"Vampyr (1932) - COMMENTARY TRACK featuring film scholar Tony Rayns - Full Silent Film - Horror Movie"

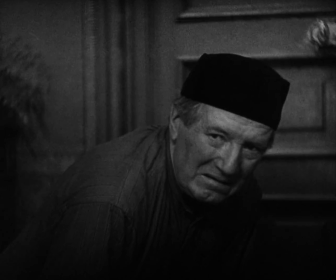[24:34]
What I'd like to draw attention to here, now that we've tried to suggest the way that Dreyer has broadened out the issue from
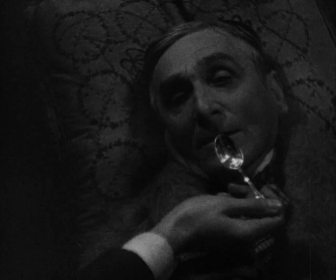[24:43]
the question of purely Alan
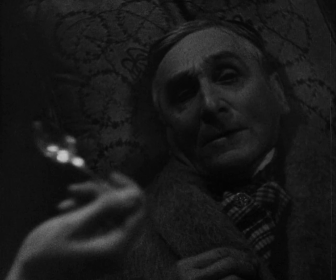[24:48]
Gray's subjectivity into a broader picture of a more fantastic reality,
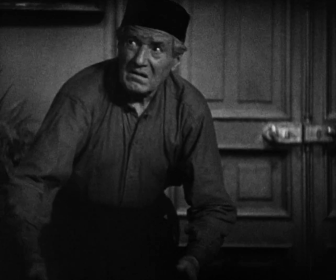[24:54]
is the way that he is constantly cross-cutting and constantly, as he adds more characters to the fiction,
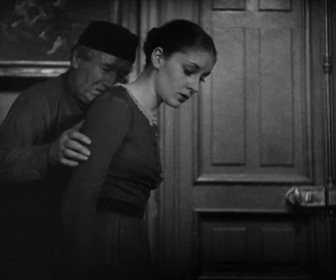[25:03]
in dividing our interest between the reactions of different people.
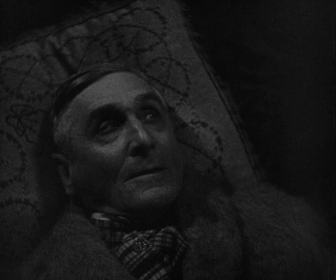[25:08]
This is a film made rather like Joan of Arc in this one respect, of many, many short shots.
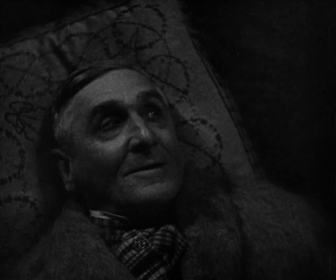[25:16]
And there's also, perhaps not quite as much as in Joan of Arc, an emphasis on close-ups of faces.
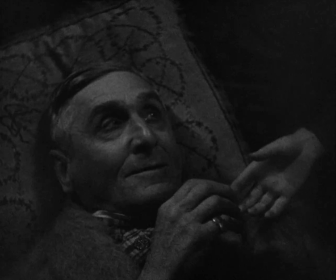[25:23]
Joan of Arc, however, was a very pure film, a film in which every face was pin-sharp and carefully chosen,
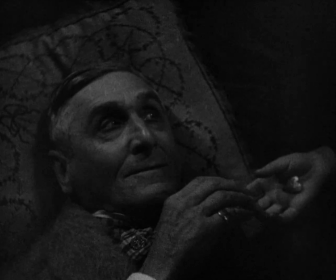[25:30]
every detail was carefully chosen, every prop was carefully chosen,
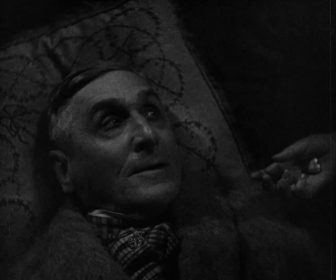[25:35]
and much of these things were displayed against white or
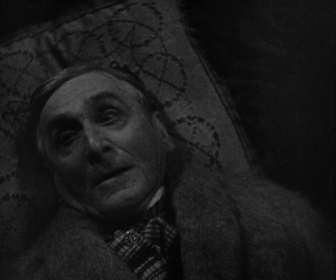[25:40]
blank backgrounds to highlight their purity and to focus attention on them undividedly.
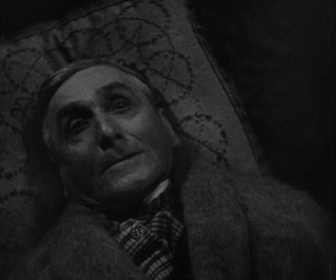[25:47]
Vampire, by contrast, is a very cluttered film. It has a lot of things going on.
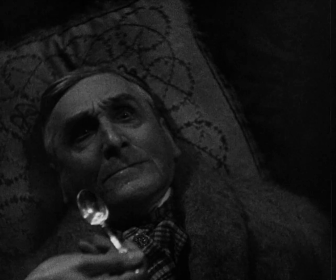[25:53]
It is very much designed. All the background details count from the print that was on the wall of
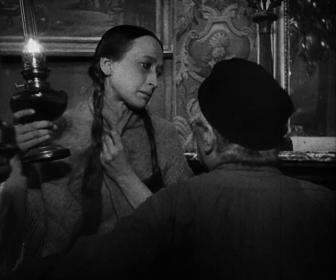[26:01]
Alan Gray's hotel room to the tapestries and paintings that hang in this house, the chateau,
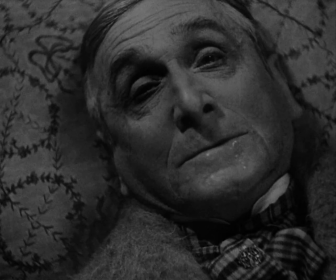[26:08]
to the way the characters dress, the carpet in the background of this shot, for example.
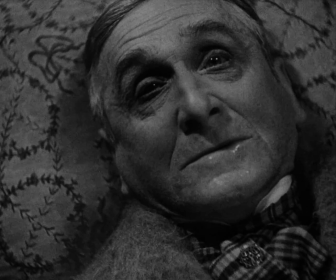[26:15]
All of these are design features which clutter the
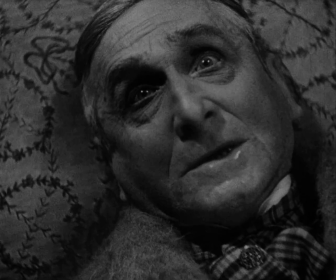[26:20]
frame and prevent a single-minded focus on any one detail.
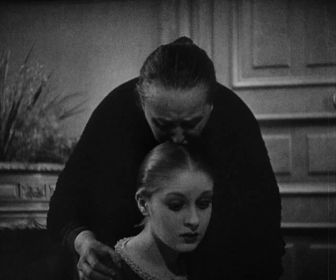[26:26]
and that plenitude of imagery is very much matched by the editing structures of the film, which are plural.
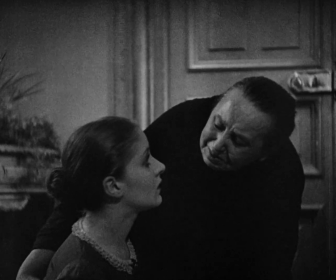[26:33]
We've already noted the propensity for cutaways in this movie.
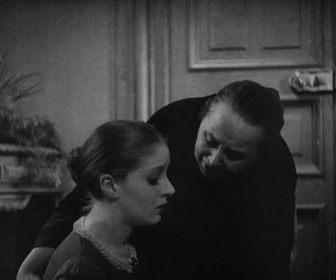[26:37]
From the very first scene onwards, those strange, anomalous, unassimilable cutaways to the reaper,
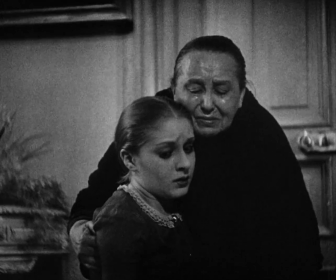[26:45]
who pauses to ring the bell on the bank of the river and then takes the ferry when it comes,
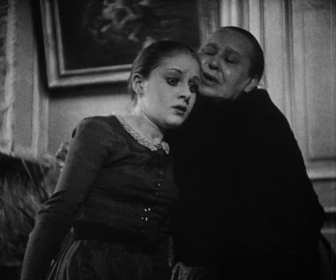[26:53]
and was presumably in response to his his call on the bell um uh the fact that that the the shots
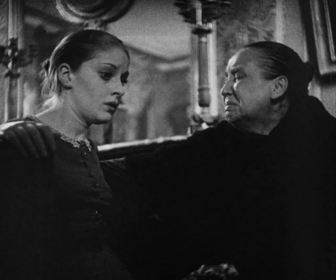[27:01]
of the reaper had nothing at all to do with alan gray and his arrival except in so far as gray might fantasize something about him by happening happening to
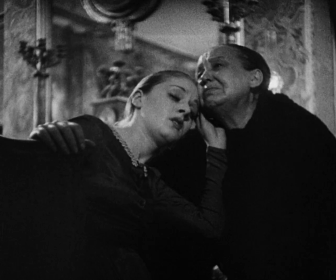[27:10]
glimpse him um set a pattern for the rest of the film so the film has proceeded through cutaways the the grave undiggers for example
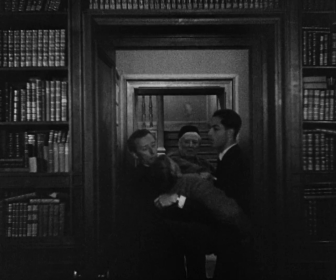[27:19]
are cutaways who function like that now that we're into more of a narrative flow in the film although there's still a lot
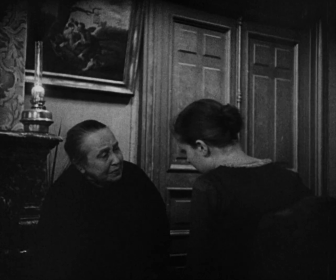[27:28]
of disjunction from one shot to the next the the shots don't match in the careful smooth seamless way that one is used to in hollywood films of the period
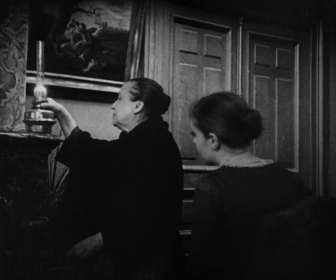[27:37]
and that's very much clearly delivered dryer's intention um but we are
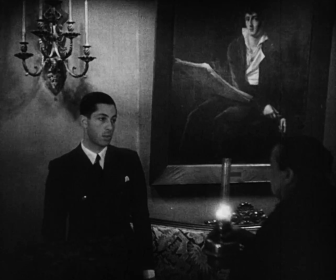[27:42]
into more sustained dramatic scenes here with more characters on the screen and more characters involved
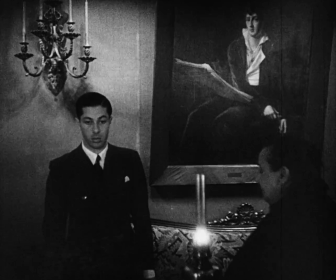[27:49]
and here the function of cutaways is taken up by the sheer density of cutting
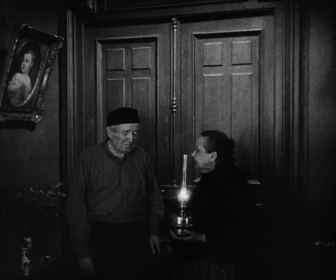[27:57]
mate's rudolph mate's camera work has also calmed down a little bit now we don't have those urgent tracks forward which have no meaning in and of themselves but
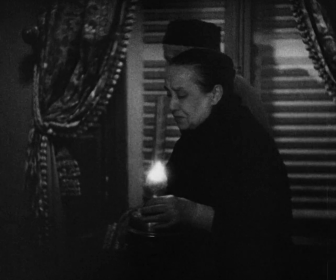[28:05]
contribute overall to the sense of urgency and and menace and uncertainty which dominate the early scenes of the film
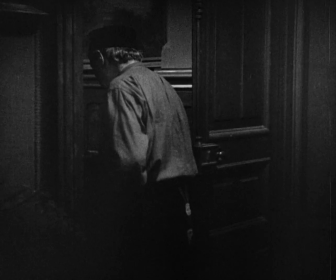[28:14]
Now a more tragic mood is taking over, partly because one of the characters has died,
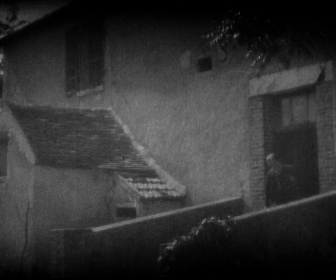[28:19]
as he apparently foresaw that he might when he left the package in Alan Gray's room.
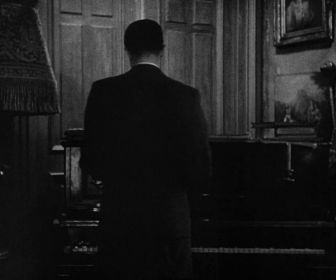[28:26]
But also because we're settling into a more
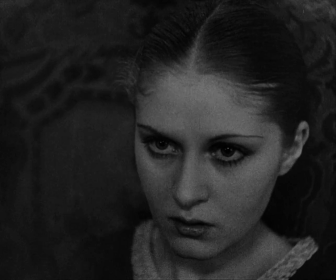[28:32]
conventional dramatic reality in that characters are beginning to meet each other,
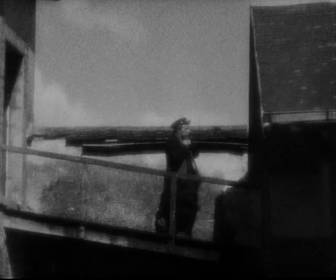[28:38]
relate to each other. Interestingly though, this is still not dialogue based.
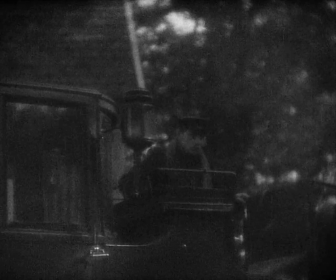[28:43]
We've already noted that Dreyer's avoidance of dialogue as much as possible is related to the need to shoot in three different languages.
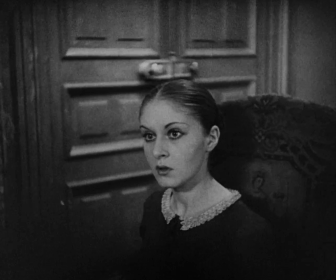[28:52]
And because of the complications of that, he obviously wanted to keep dialogue to a minimum, and much of the dialogue that is spoken is not spoken in frame,
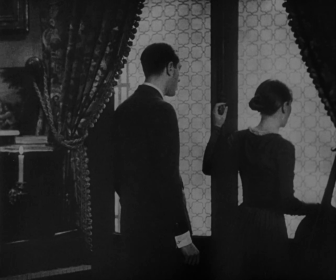[29:01]
or not with the character's face visible at the time of speaking,
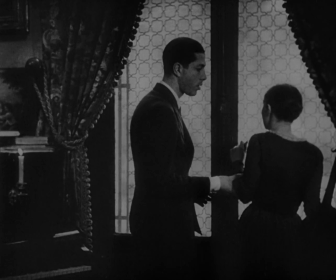[29:06]
which makes it obviously easier to post-synchronize it. but for every shot where the character is seen to speak,
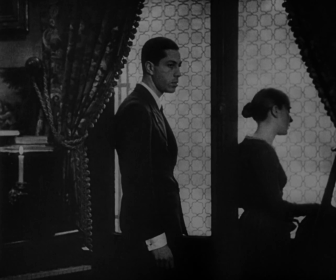[29:13]
it was necessary, as we said, to shoot three different versions and to post-sync all three of them in the three languages in the post-production in Berlin.
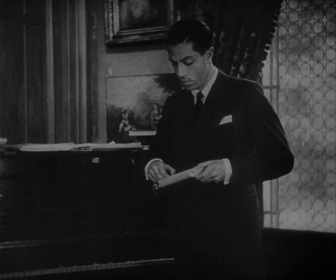[29:23]
Now, I've always loved that moment when he reaches into his svelte jacket
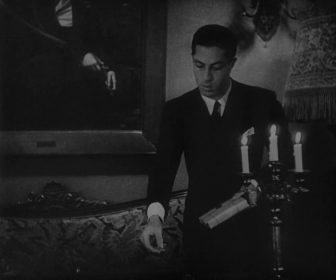[29:28]
and pulls out a large bulky package containing a book,
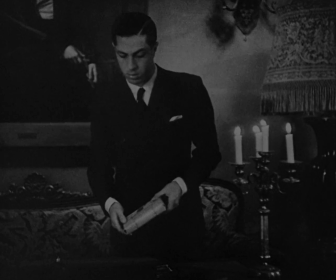[29:32]
the book that's going to take over the caption narrative function of the film because from now on,
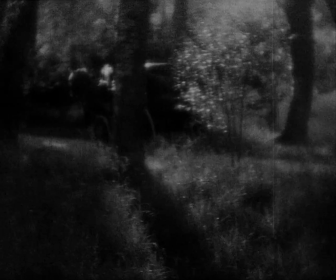[29:39]
there'll be no more editorial captions, as it were, telling us who these people are and what they're feeling.
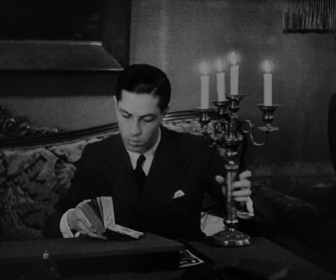[29:44]
But instead, there will be pages from this volume on vampire lore, which some people allege is a real book.
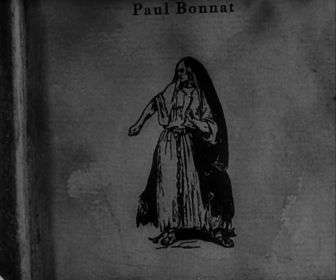[29:54]
And they'll be there to inform us about vampires and tell us stage by stage what we need to know to make sense of the following action.
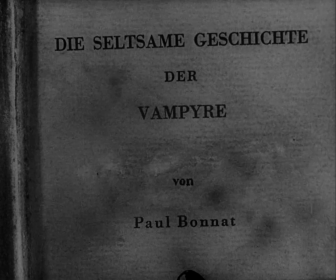[30:02]
Interesting to note in passing, by the way, the sheer exentricity of starting that close-up on the publisher's name at the bottom of the page.
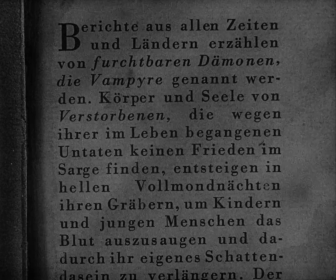[30:09]
The publisher, incidentally, is Gottlieb Faust, a very resonant name. Gottlieb means God's love, and Faust, of course, is Faust.
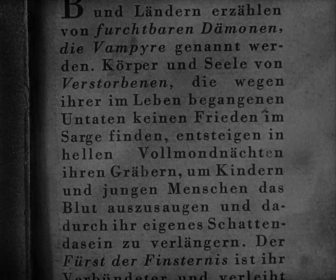[30:17]
So this alleged publisher in Leipzig, real or not, is given a certain moment in the sun there.
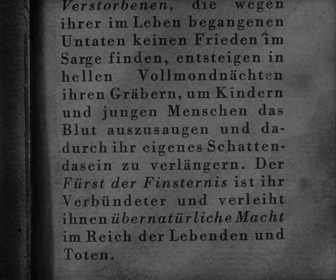[30:25]
But anyway, the interesting thing is the pan-up from this name to the title of the book,
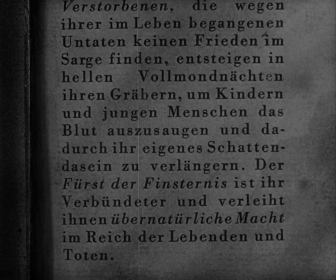[30:30]
where almost every other director would have done it the other way around if they felt the need to show the publisher's name at all.
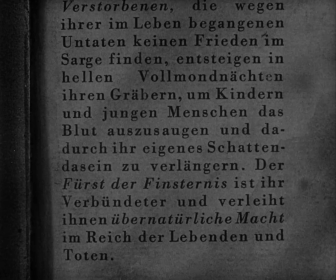[30:36]
But for Dreyer, it's part of a little pattern because, of course, he pans up the title page and then pans down the first page of text,
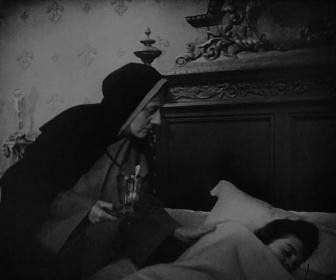[30:42]
so it forms a little counter-movement. And movement is, as we've already seen, one of the things this film is about.
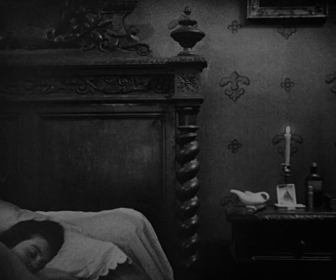[30:51]
For example, here's a character, the nurse, who exits one side of the frame and re-enters on the other side of the frame.
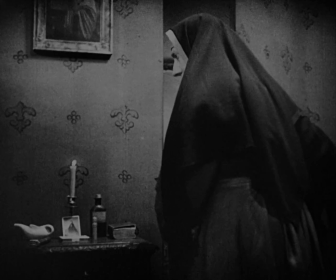[30:58]
We may infer that she has walked around behind the camera to do this. which may be a way of drawing attention to the camera.
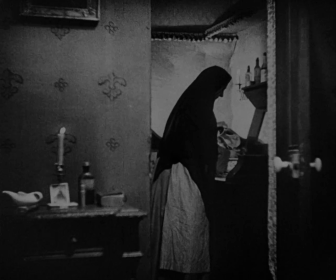[31:06]
But I don't think Dreyer wants us to think about the camera when we're watching this scene.
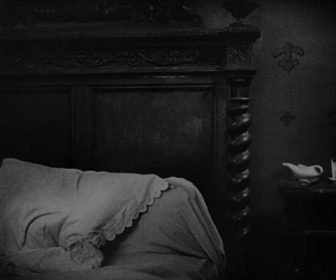[31:10]
He just wants us to be slightly disconcerted by the way these characters move. Here he wants us to notice that the bed is suddenly empty.
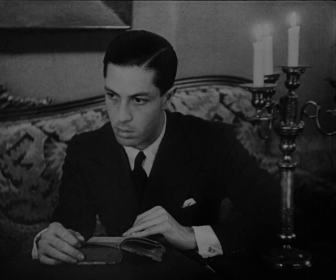[31:20]
And this is an important thing because it's the first of two disappearances.
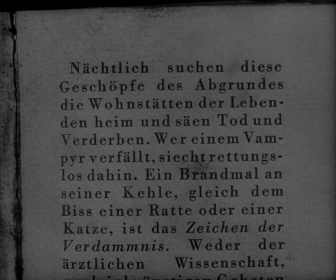[31:25]
The other sister is going to disappear later in the film.
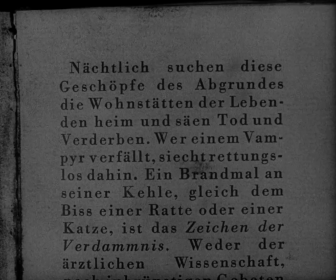[31:28]
But the shot that explains her, or not explains, but demonstrates her disappearance is going to be a little less emphatic than that one of the empty bed.
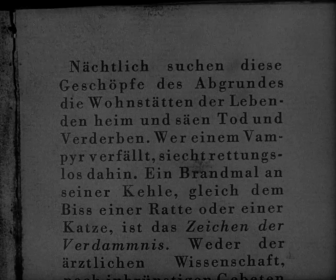[31:40]
Now, not this text page, but the last one that we saw introduced us to the notion of the vampire's inhuman strength or unearthly strength.
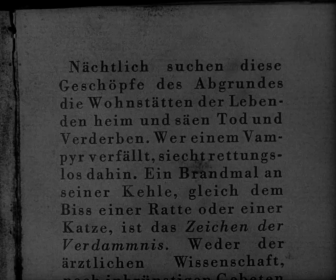[31:48]
I'm not exactly sure how the subtitles are going to translate it in this particular disc.